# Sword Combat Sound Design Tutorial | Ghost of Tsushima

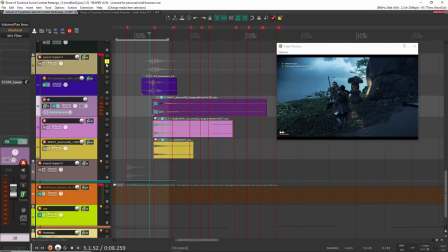And the reason for that is because you have this final hit here where it kind of gets deflected. right and it kind of lasts a long time before they keep attacking and also just from the original
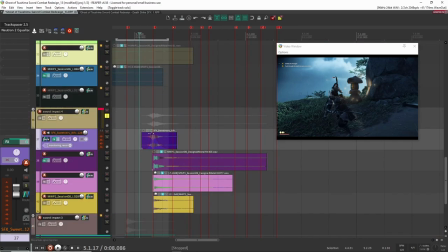video I know you can't hear but there was that that kind of like sword ringing sound it was actually a lot more accentuated than this one but that that's why I wanted to kind of
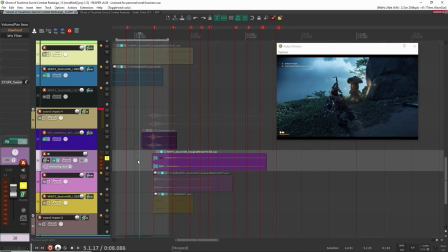imitate a similar effect here so let's have a listen to here so
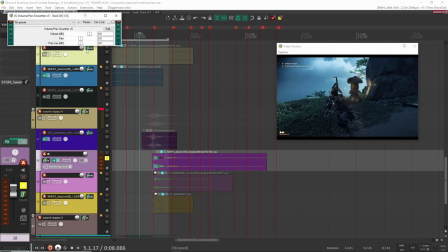that is the sound the sword sound and I have a few things going on here. I'm not sure I'm using this.
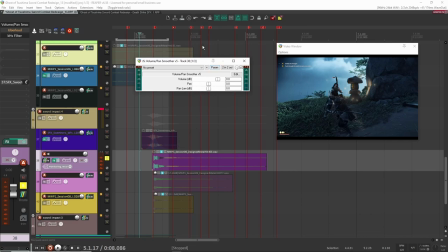Okay, yeah, so I am using this. I was using this to pan. I mean, I could have just used the pan. I don't know why I use this. Anyway, I use the plugin to pan the sound to the right, because the player moves to the right after the impact, right?
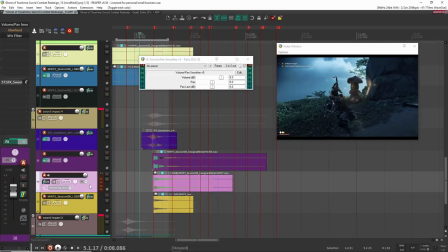So the sword is kind of on the right. And I'm pretty sure I'm doing the same thing. No, I'm not doing the same thing there.
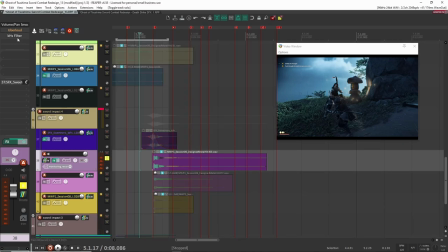Yeah, so that's what this is doing. Here, I have a filter, just because I don't, I guess I didn't want the entirety of the sound. So if we take it off,
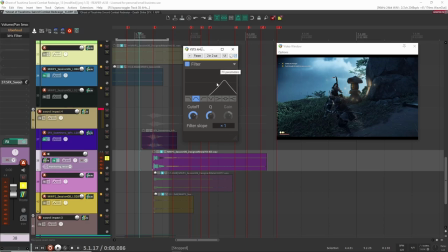No, it still sounded about the same. So it must have been because I really wanted to accentuate the frequency that is ringing, which is right here. So I found out where it was, put the filter there, and kind of did a small peek. It's really not very much, but it helps to bring it out a little bit.
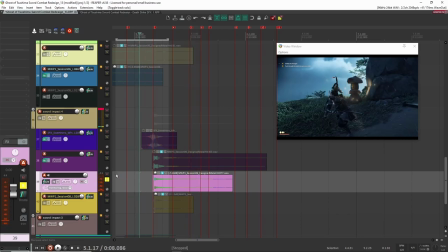All right, next we have this one. So again, a lower frequency to match this higher frequency hit.
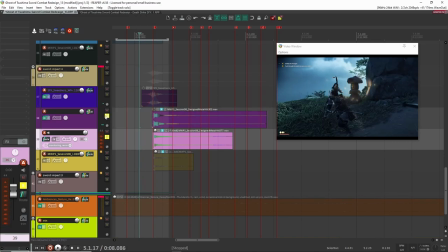Together.
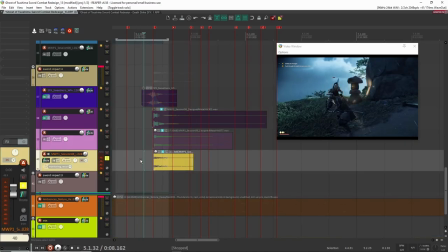Good. And then lastly here. I got another impact and you'll notice like every time I have a different like low
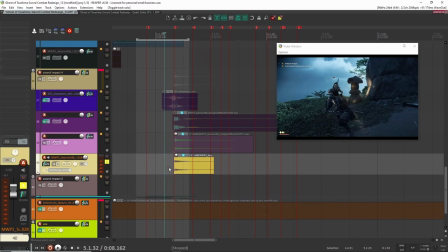kick or low impact sound they're all a bit different right they're not sounding all the same because or else it just would distract the player's attention because it'd just be really obvious that everything is starting to sound the same so they're all a little bit
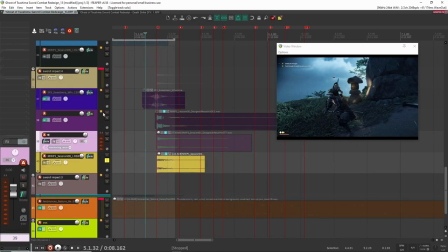different they're all have a different quality to them and yeah so now if I play all these the same uh sorry all of these together
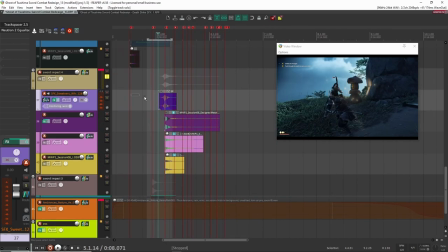that's the sound so again you'll notice a similar thing you'll have a whoosh or a swing Some metal hits. Usually I have at least two. One for high frequency, one for low. Sometimes I'll have three. And then I have some sort of kick to fill out that sub.
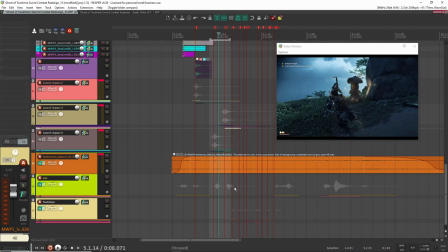All right, let's go over some of the gore sounds.
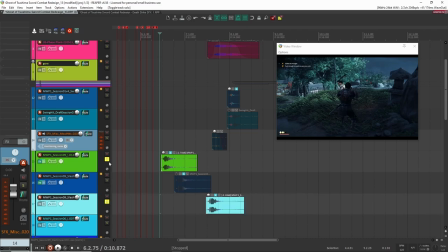There was actually some more sort sounds, but what I did for these, they were actually already pre-made sounds.
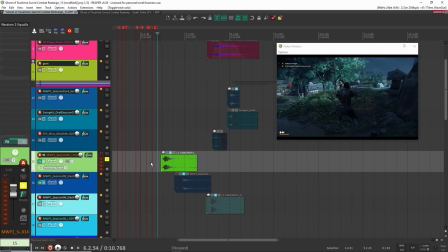So if we listen here. So that's the sound that I pre-designed. It's all baked into one.
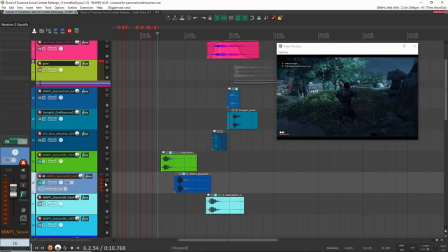So actually already, I just dropped it in here. Same thing with this one here.
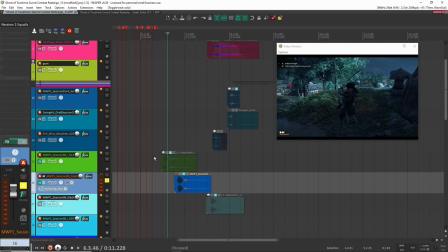But again, it's all the same kind of layers that I used, just different sounds, different recordings that I did, and then put them in here.
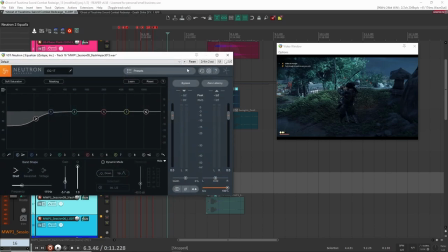In terms of editing or processing, I'm taking off a little bit of the low ends for these, probably because they're way too bassy.
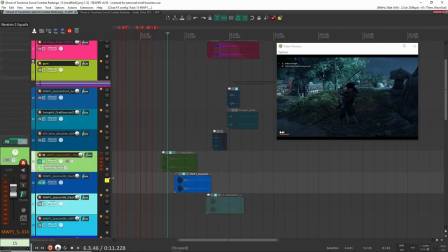I just didn't need it to be that much. And same thing with this last one down here.
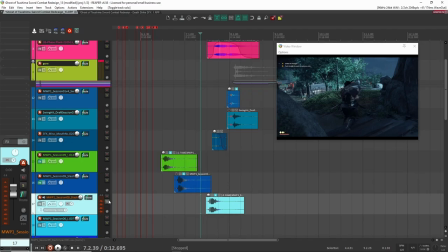Right, that was the final one, and this is kind of the final blow. And then we have all of these gore elements. And then, so let's go over some of these.
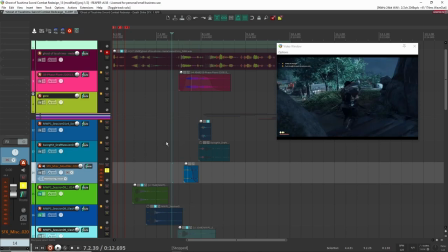So let's go over this one here. so this one is just a sound that I made with my mouth and yeah it's just to kind of bring out maybe the characters like dying but also as I tried to make it kind of sound like gory or like bloody or something like that
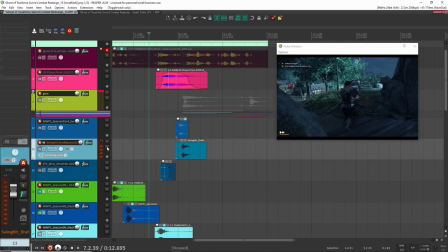so you kind of can't hear it but it's in there the other sound I have here is
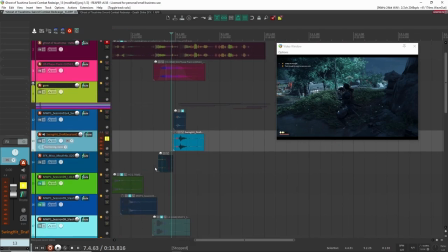so that's the final swing afterwards so this is the final this is the first death ball
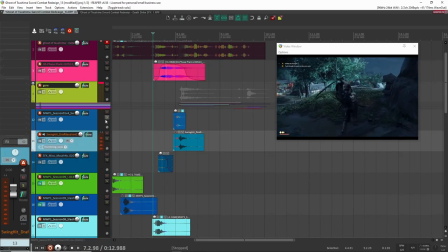that's the second one again everything is baked into these and then i have this one here so i
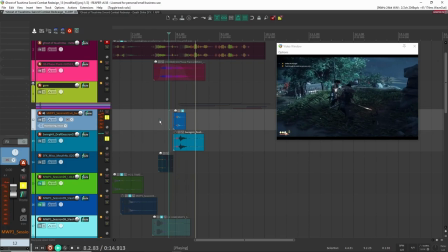guess this one i i wanted to have more of a swing sound so that's what that one is so this is a whoosh that's helping to accentuate this so without it
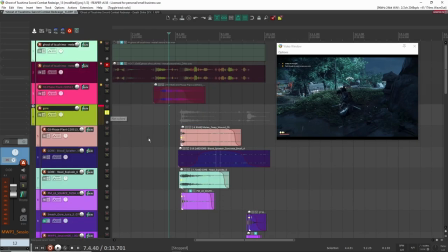all right all right let's actually go into some of these core sounds here because there's quite a few so let's play it all together and then i'll break it down all
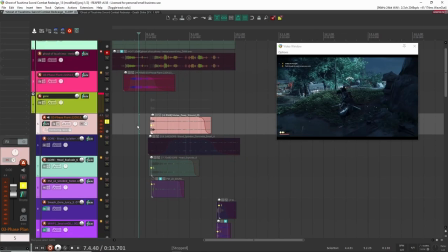right so let's go with this one here so a lot of these i didn't actually design them so i'm just going to play them and show you what they are but these are all from a library i think they're i think they're from different libraries um but yeah so this is the first
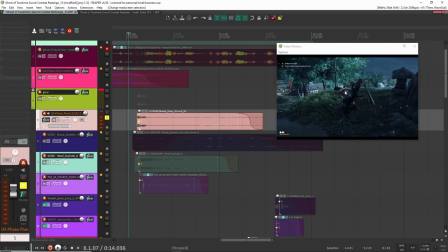one here so this is like the initial like slash the the first like wound to to mark that he's gonna you know kill the player so you
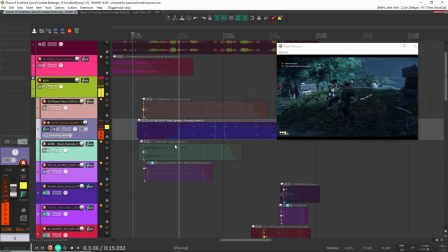have this deep sound here you have some more blood tripping so this is for like
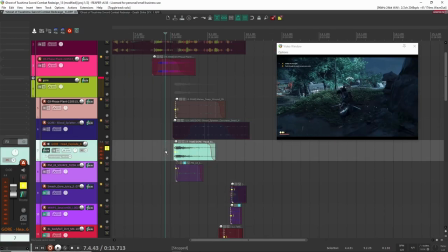after the the wound sound you have this one here right
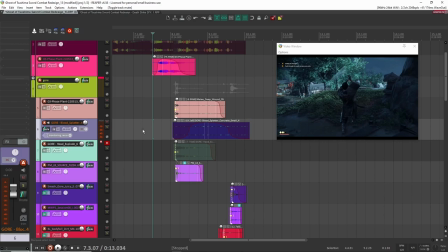that's the main body of the sound like if i take this off you'll probably like you'll probably tell like it's very big right it sounds
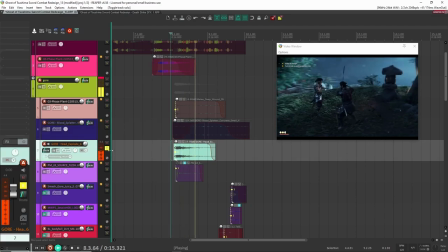very bare so this is like the main sound of of the the core i kind of just jot this in here as is uh i think this is
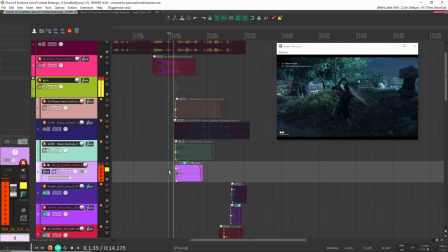from sound morph yeah let's go to this one here again this is an impact sound just to mark the hit kind of matches with that right just very impact right
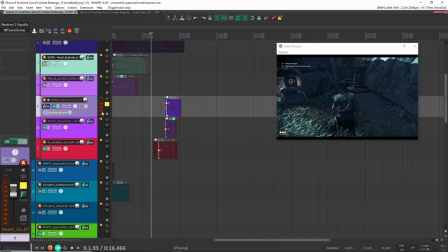and then finally when the body falls i have another one here which is this so
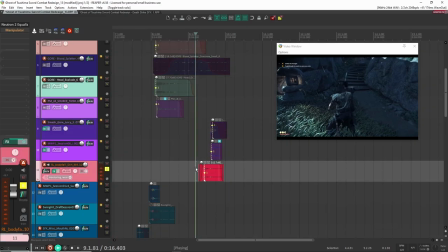that's that's the final fall actually let's start from the bottom so here we have so there's two parts to this like this fall there's that when the player falls on it on the knees and then on the ground so i i wanted them to to sound different and to have different weights to them obviously because they're not going to be the same so when he falls on his knees i i need it to be a bit lighter and then finally when he falls here on the ground
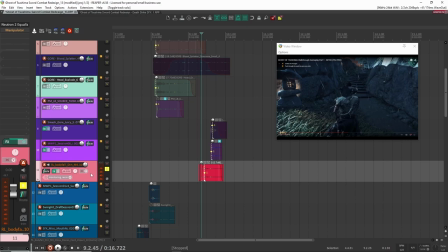it's going to be the heaviest fall so here is the knee fall and you can see there's two parts to it the knees and then when he falls on the ground and you can hear both and on here i just put on some eq just to cut out some of the lows because it's a little bassy but that's it and then after that if we have
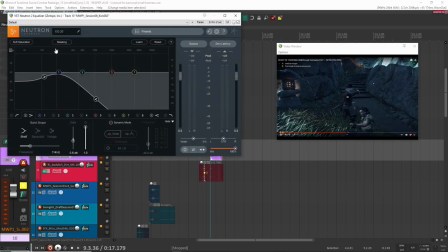this one here so this one is to bring out some of the bass so let's let's actually take this off for now because i'm just
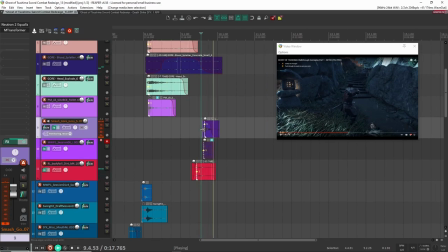going to focus on this one and then we'll bring it back in and then this is the final body and this is actually just some gore like a
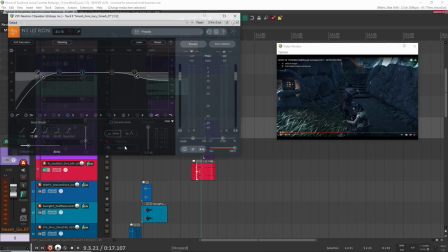gore sound effect some core juices and stuff and uh yeah so i just cut out some of the lows here some of the highs
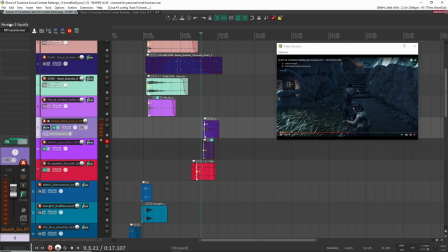to make it fit within the scene so it didn't sound so close to the player so bright so if i take this off right it sounds kind of really in your face a little too much so that's why i did that uh here i added
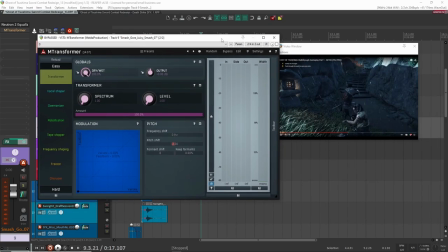some uh some other effects let's have it listen so what i did is i just pitched it down a little bit here you can see 2.3 and that's it so that's what this is doing here
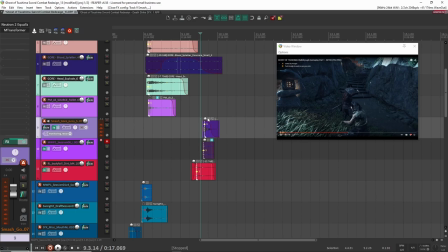uh yeah just cutting out some of the lows some of the highs so it's not so bright it's not so bit.
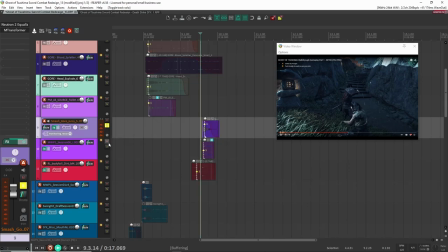Then now with this one, I
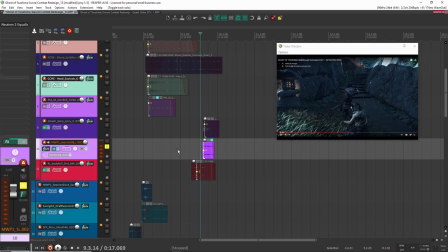just felt like it was missing a little bit of bass. It's very subtle, but I added this in to fill in that sub.
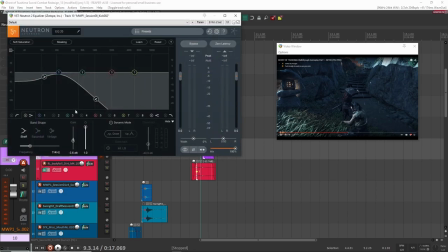So that's what that is doing there. Again, you can see here, I'm cutting out pretty much everything.
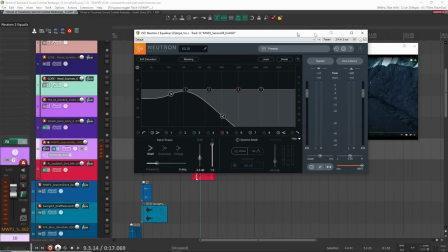So if I put this at, if I solo it by itself,
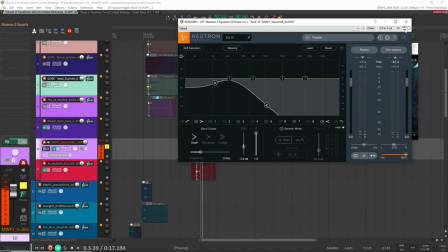with it off, and with it on, right?
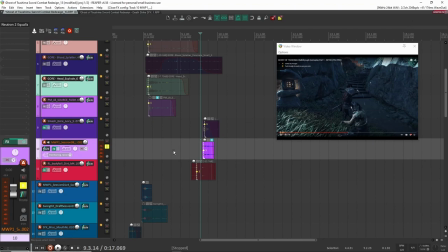So this is just like a kick sound. I just wanted the sub part so that's what I did with the filter and that's pretty much it.
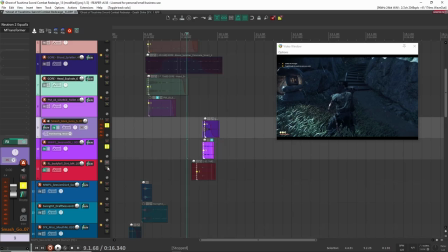So these three together
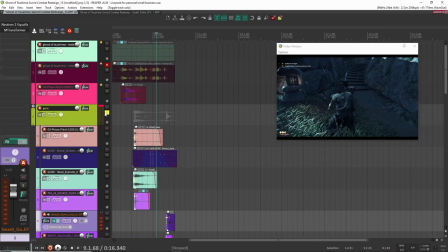There you go So now if you play all of these gore sounds actually it's to do everything together and then I'll go over this final element here
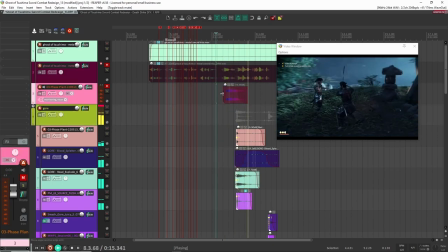So the final sound here that kind of brings everything together is this one here and this is the sound of
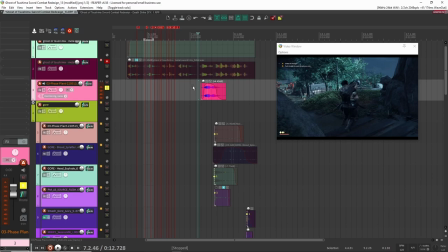like the death strike or what I'm calling the death strike is basically when he hits the player and the player basically is going to die